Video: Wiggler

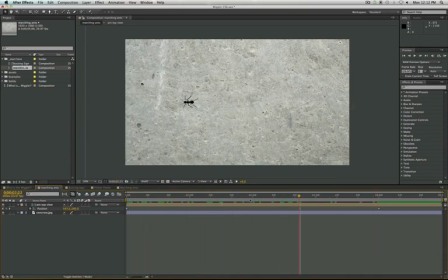245s
Okay, so once we get that movement, I want to add a little wiggler to this. So I'm just going to select the position keyframes, open up my wiggler, and I'm just going to adjust my frequency so it's only a couple times per second, maybe like 3.
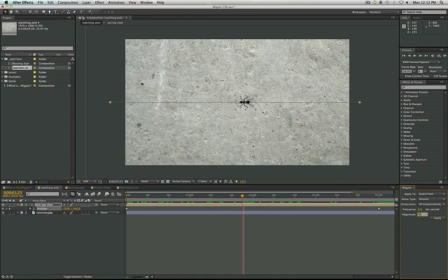265s
And then I'll increase my magnitude to about 50. And then I'm going to hit apply. And this is what I get. So I have this ant kind of slippering around, but he's not really moving along the path yet.
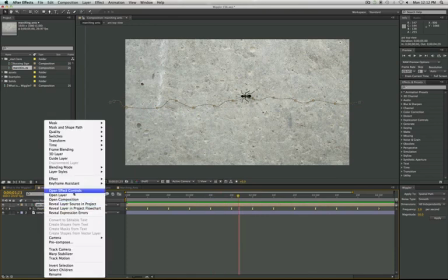282s
To make him move along that path, you're going to right-click the layer, and you're going to go to Transform and Auto-Orient.
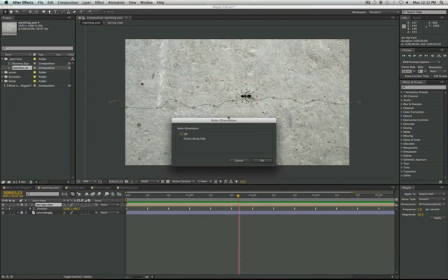291s
And auto-orientation is really powerful because it'll actually maneuver your layer around so it follows the path.
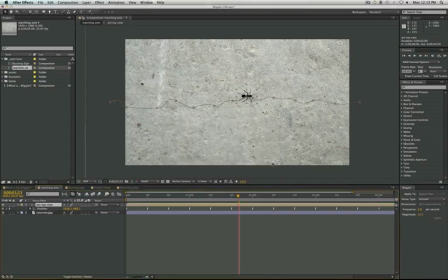297s
So we can do Orient Along Path, And it looks like it's going a little bit backwards here. So we may just have to do a little bit of rotation finagling here in the end. So I'll open up rotation again. And this time I'm going to do positive 90 instead of negative.
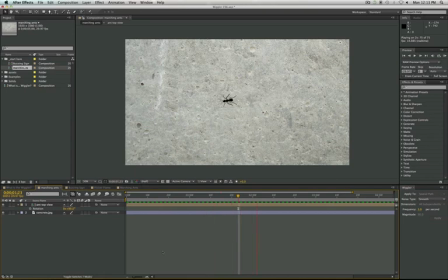Very nice. And I'm just going to duplicate that ant. I'm going to delete the keyframes in between here so I can reapply my wiggler.
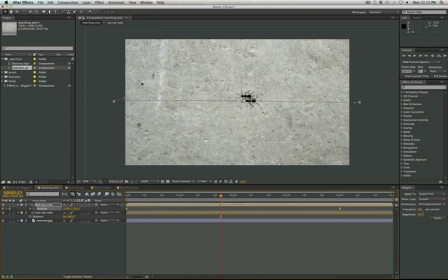331s
And this time I'm going to do things a little bit differently. Instead of a magnitude so high, I'm going to bring that down maybe to 30. And I'm going to bring my frequency down too, just so that we have a little bit more variation in how these ants move. So this one's a little less jagged. It's a little bit more smooth. And I'll duplicate that again.
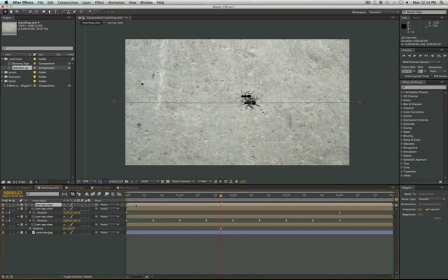353s
Get rid of those middle keyframes. I may duplicate them one more time too, just so I have a clean ant to work from. And then I'm just going to modify my frequency down to 1, magnitude down to 20, just kind of adding a little variation to the movements of these guys.
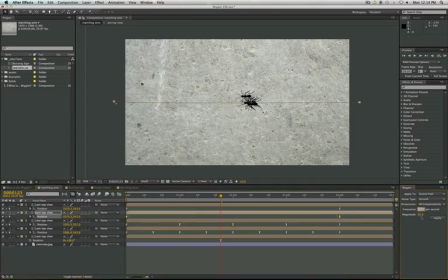370s
So maybe I'll bring another one up to 3 and make his magnitude up higher too. Cool.
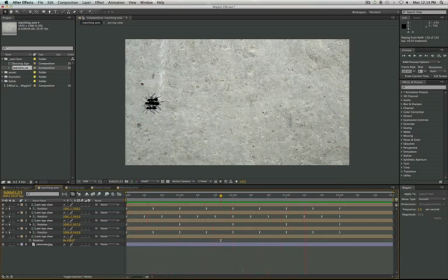385s
Alright, so we got all our ants moving across there. Our final step is just to offset these. And we have a special way to do this. And we're going to have an extra tutorial here for you guys. So first I'm going to do it the manual way. And if you'd like to check out the expert way of how to do this, you can go into the extra tutorials on the server.
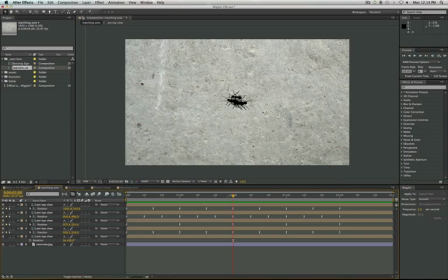403s
And I'll explain sequence layers to you. So to offset these guys, manual way, we're just going to slightly shift these layers one by one. By 10 keyframes. So I'm just holding down shift and clicking to move those one by one.
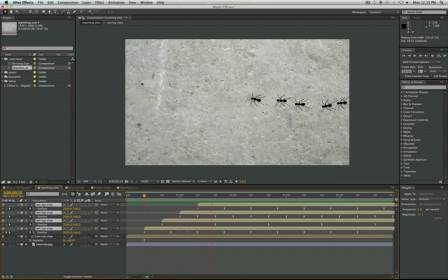422s
And this is what our ants look like. Got a few crazy ants, but it looks like the leader is doing a good job scouting and his second mate is right behind him.
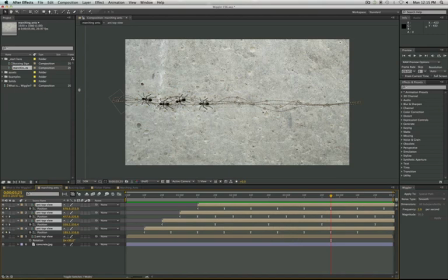433s
Alright, so that's it for the Wiggler tutorial. I hope you guys learned a little bit more about the back end and a little bit of how to create some awesome movements with the Wiggler.
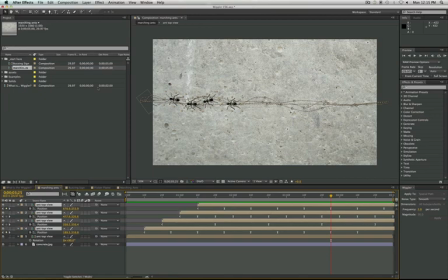442s
And there's a lot more amazing things that you can do with the Wiggler,
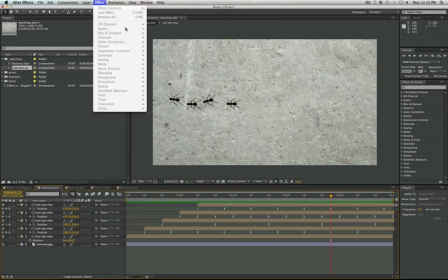446s
especially with all the different effects that you have in After Effects, because you can wiggle any property with a stopwatch, so definitely check out some cool things in maybe the generate effects or simulation effects and try wiggling those.
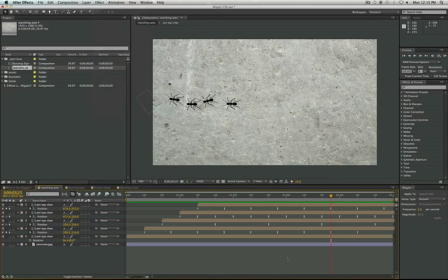458s
It can be really fun. All right, thanks. This is Davis, and have a good day.